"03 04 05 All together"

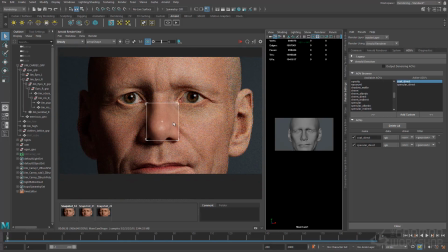This is a great way just to see what the specular is doing on its own without any color information. So right now I've just selected and I've isolated my specularity map.
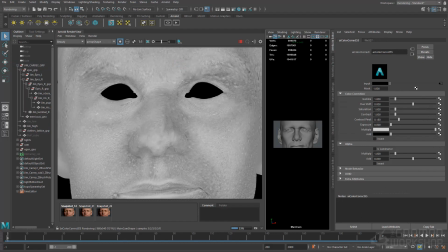I've selected the color correct mode rather than the map itself. This way, as I fine tune the map, I can see the changes.
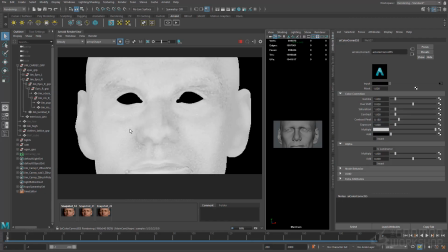So I've just increased the exposure of my map to 1, so you can see a lot more specularity now coming through. If you find that you're getting a very flat color fill to your model, it's probably because
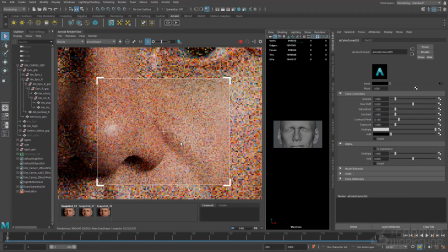you need to increase the amount of specularity that's happening, obviously.
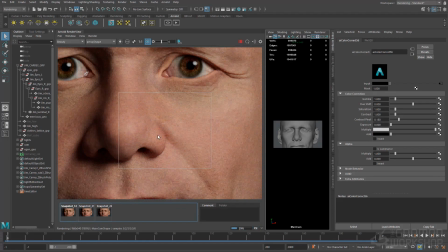So if that's a map, it means increasing the exposure or potentially bumping up the IOR slightly.
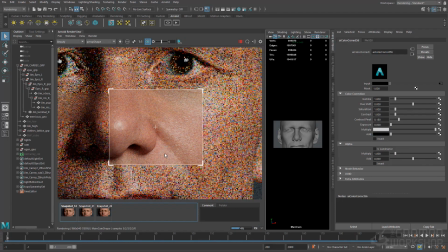You know, IOR off skin doesn't have to be 1.4, which Arnold suggests. It can be, you know, just above 1.5.
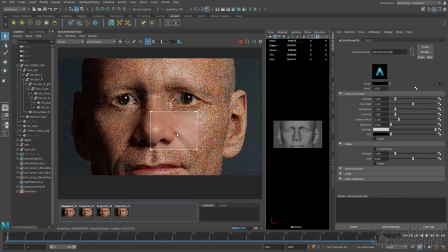There has been research done on the index of refraction of skin, and it's not exactly 1.4 for everyone.
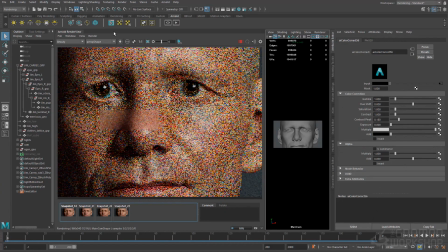So feel free to sort of play around with that value as well.
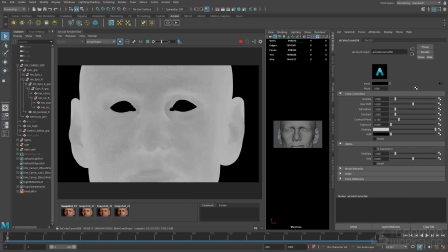So now doing the same for the roughness, just sort of playing around with some of the attributes here in the color correct,
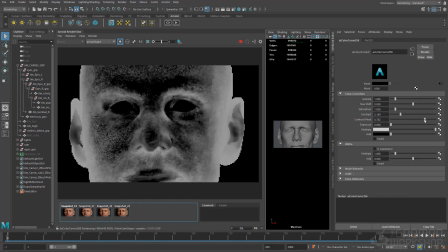seeing if I can create something a little bit more contrasted.
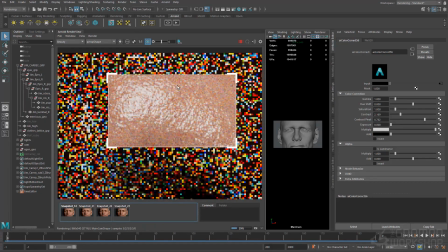And you can see the darker the blacks, the more of these shiny highlights you're going to get.
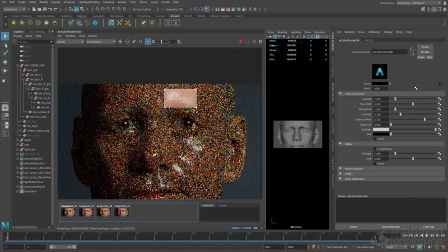It's going to give you a slightly plasticky feel, but
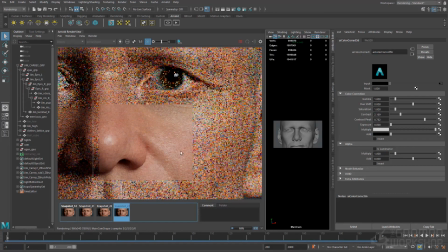it's just a good way to experiment and see exactly what the map's doing and how it's driving the look of the skin.
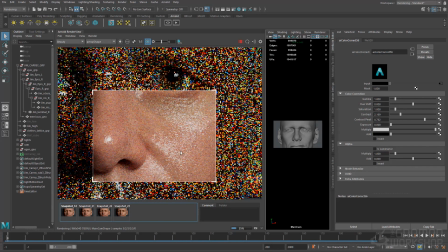So you can see having some of that extra added detail in that roughness map just helps create more variation, more breakup. You know, the important thing to note, and I've mentioned this before, is that textures are a huge part of how your look dev is going to read.
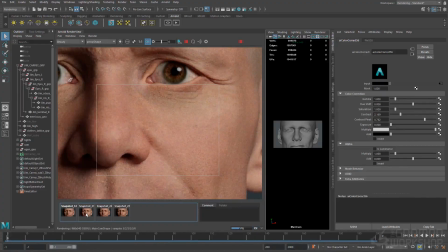So the more variation you can add into your textures, sort of the more randomness you can add,
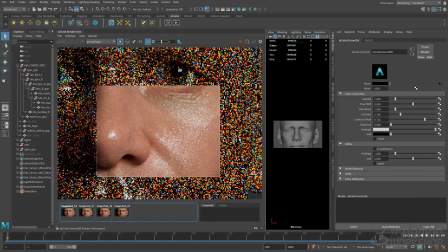the more interesting I feel like the renders will be, because that you're not just using flat colors and flat values, but instead there's a range of variation, you know, ranges of blacks and whites, which is going to create just pings in certain places of highlights and other areas which are going to feel a bit more flat.
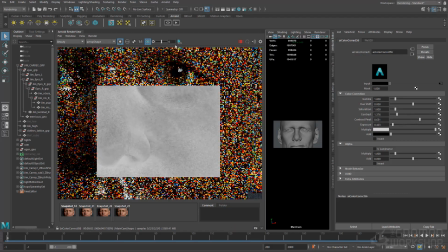And this is sort of how skin reads. There is a lot of variation going on and a lot of visual interest, and being able to capture that is a huge part in the textures. So yeah, it is about spending your time in those different departments.
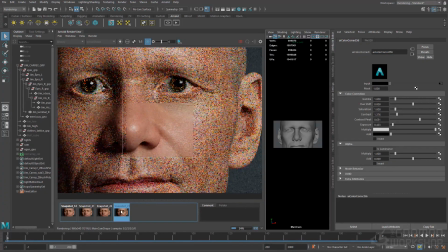So when you come to look dev, you have enough to play around with and enough to
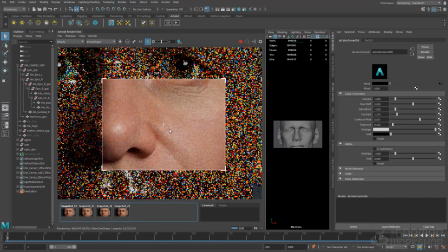try and achieve the best photorealism that you can.
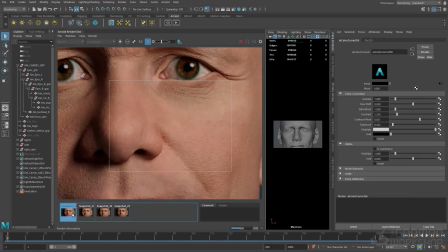So you can see already here when I'm comparing the before and after just how much the specularity is allowing the skin to actually read now, and it's bringing him to life slowly.
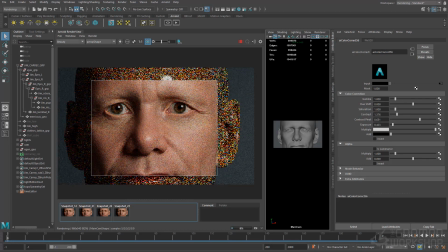Okay, so comparing before and after, you can really see the brighter highlights, the specularity on the cheeks.
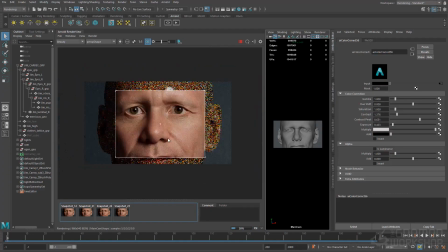Skin doesn't feel very flat color anymore, but you're actually starting to read that variation of specularity over the top of the color.
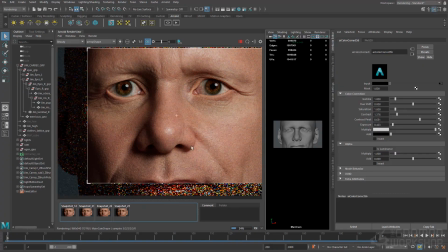So yeah, starting to get some decent results.
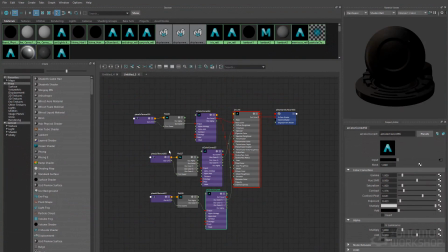Okay, so I'm going to introduce you guys to something which is going to be
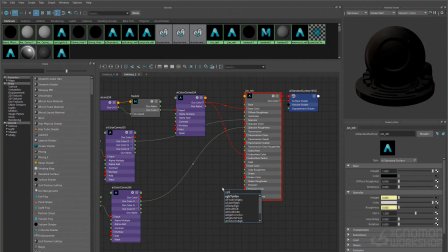talked about quite a bit in the next chapter, but it's using something called an AI layer RGBA. So I'm going to show you how to use this for the subsurface radius, just as a sort of an introduction.
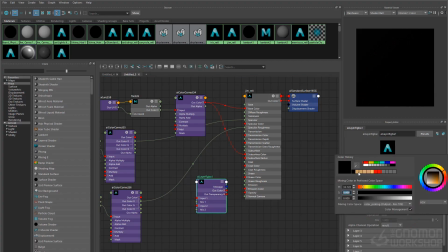So I've just created a node and I've connected the out color into the subsurface radius, and I've set layer 1 to just that flat color that I chose for the radius.
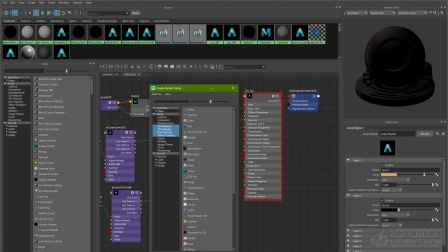Then what I'm going to do now is select the color correct node, and in that I'm going to connect a file.
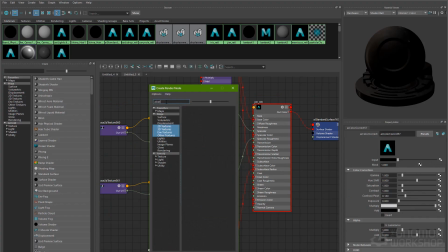And this is a map that I created when I made this project, which I used for the subsurface radius,
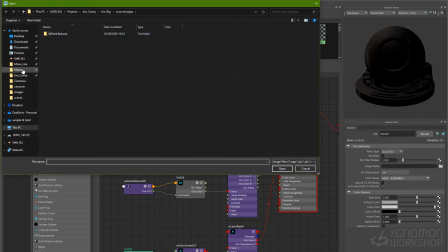but I've decided now that I think it's just a good complementary map for it rather than it representing the entire map.
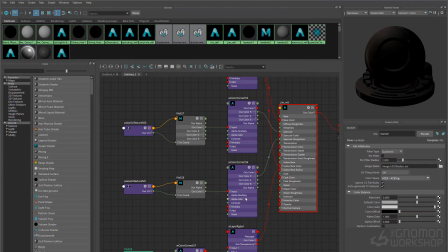Okay, so I'm going to select this RGBA layer, and I'll show you what this map looks like.